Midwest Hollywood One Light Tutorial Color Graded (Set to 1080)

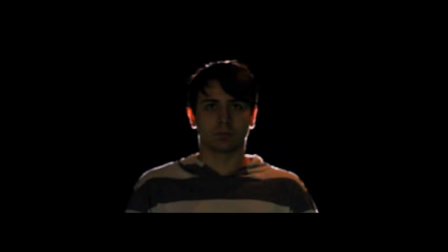264s
Placing the light behind the subject can give a third-dimensional look. You will separate the subject from the background, especially if the background and the subject are of the same or similar color. A backlight gives a definite clear outline and a dramatic look to the subject.
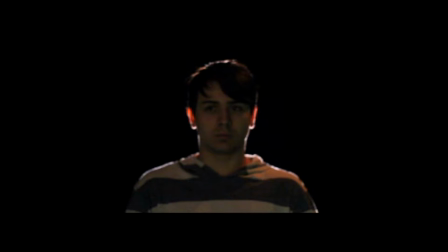285s
Single light setups are particularly good for situations that require more dramatic lighting. Since the shadow generally won't be filled in by a second light, this can create a sense of foreboding
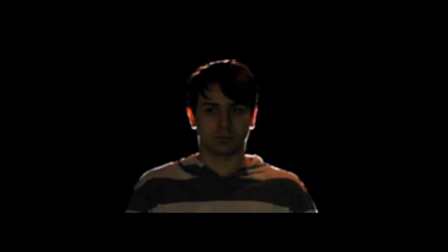304s
and is great for more menacing characterizations using one light, and is also a great way to create silhouettes.
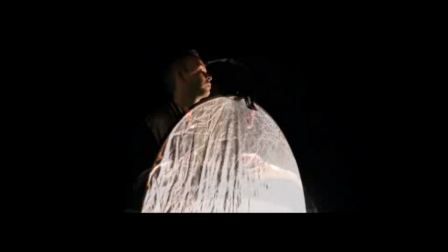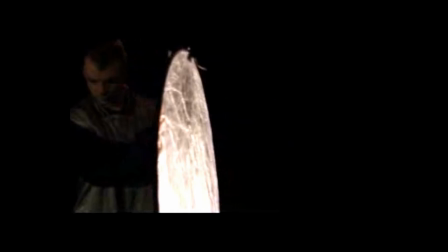319s
For even more interesting look, bounce the light from the backlight source toward the subject using a whiteboard or a reflector in the key or fill position. It's important to place it firmly so it doesn't move during the shoot,
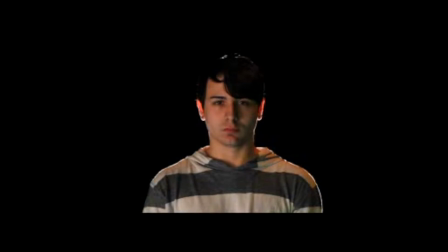337s
or it will look like a water reflection on the subject.
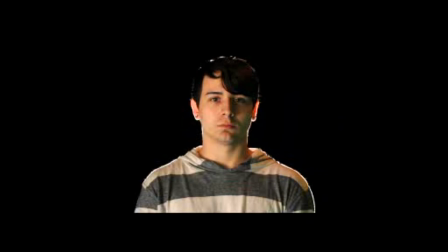As you can see here, each different level will create a different effect when you play with the intensity and quality,
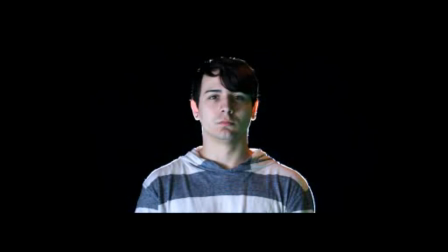367s
each allowing you to take and to make other adjustments that will affect the resulting image. For example, a high intensity light may call for you to use a high f-stop such as f11 or f16,
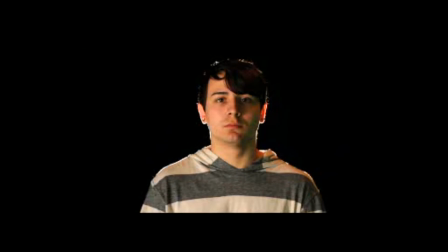383s
allowing your camera to capture deeper depth of field. A low intensity may call for a low f-stop such as f1.2 or f1.4, creating a shallow depth of field.
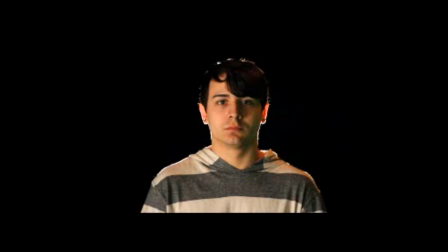The side light lends a definite defined look, and a shadow, giving it a dramatic look.
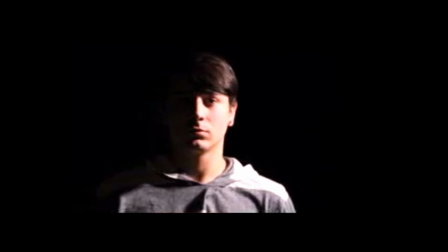418s
The more shadow within the light, the more dramatic the look.
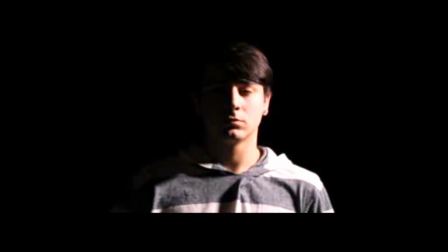422s
The use of a reflector here can also yield exciting results.
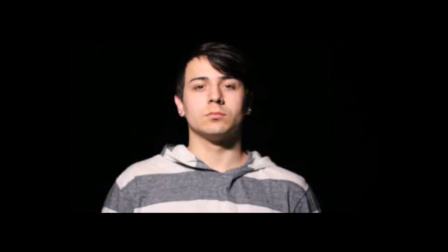436s
Light sources coming from above gives a different effect depending where it's angled. A frontal 45-degree light right above the subject is called a paramount look, especially when you can see a butterfly shape right underneath the nostril.
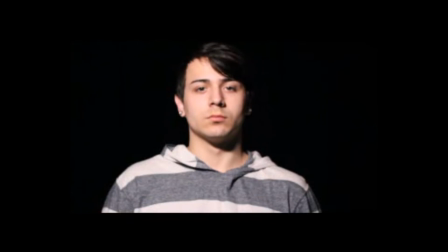455s
The more the light is angled toward the side, the more dramatic the look becomes.
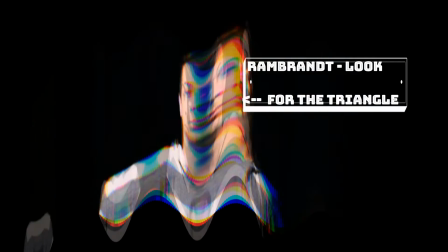463s
When angled to the side yet still overhead, it's called the Rembrandt look,
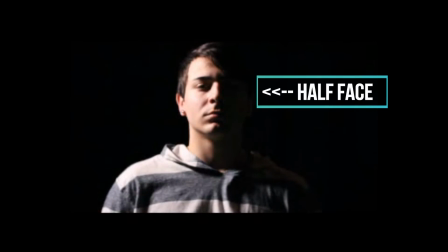469s
giving the light the majority of the face except a little shadow on one cheek and the eye. A light source coming from below gives a dramatic look, especially in horror or intense moment.
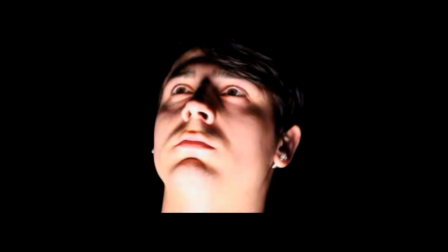487s
It gives a dominance to the subject, especially when the camera is angled up from below.
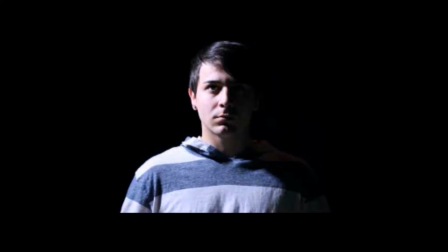501s
If you have control over the intensity of the light's output, either through a dimmer that is built into the light or one that is external, try adjusting the output to be either more or less intense.
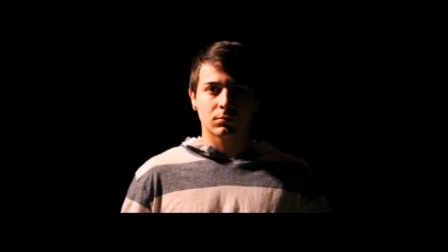You can achieve almost the same effect by moving the light closer to or further away from the subject if your light is not equipped with a dimmer.
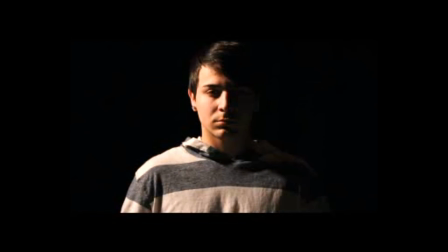533s
Keep in mind that increasing the distance between the subject and the background will cause the background to become darker.
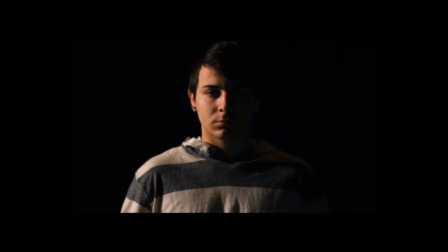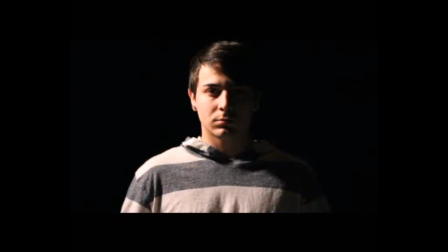Another factor affecting your single light has on an image is the light's quality,
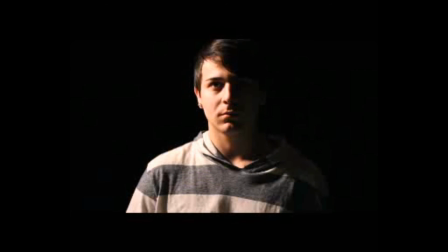563s
either hard or soft. A hard light will create dense, well-defined shadows, while a softer, more diffuse light tends to wrap around a subject to create a softer shadows.
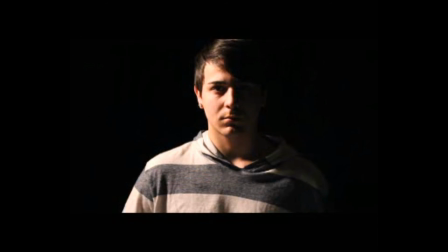582s
Experiment with a softbox or other diffusion material to soften the hard light source.
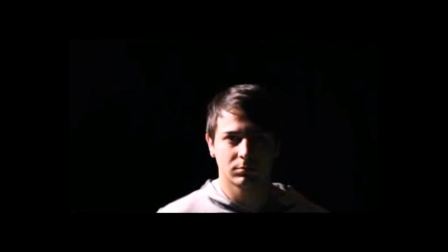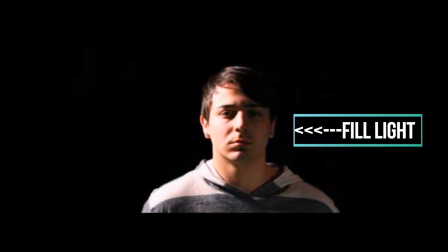599s
In a single light setup, the use of a reflector can create a fill light A fill light source designed to reduce shadows and even out the light.
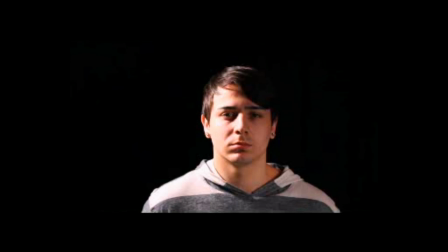610s
Look for other options to fill light, such as windows letting in sunlight, bounce boards or whiteboards, or a mirror. And learn to light it up how you decide to light your subject will determine the tone
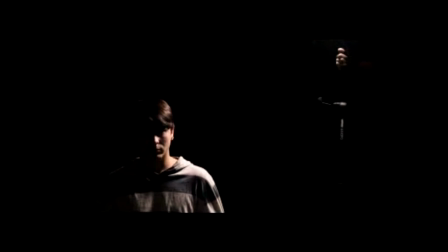636s
and or mood denoted from the imagery created. No matter what situation may occur on, there is always a way to make your setup look more professional, even if you find yourself down to one working light. Thank you and good luck.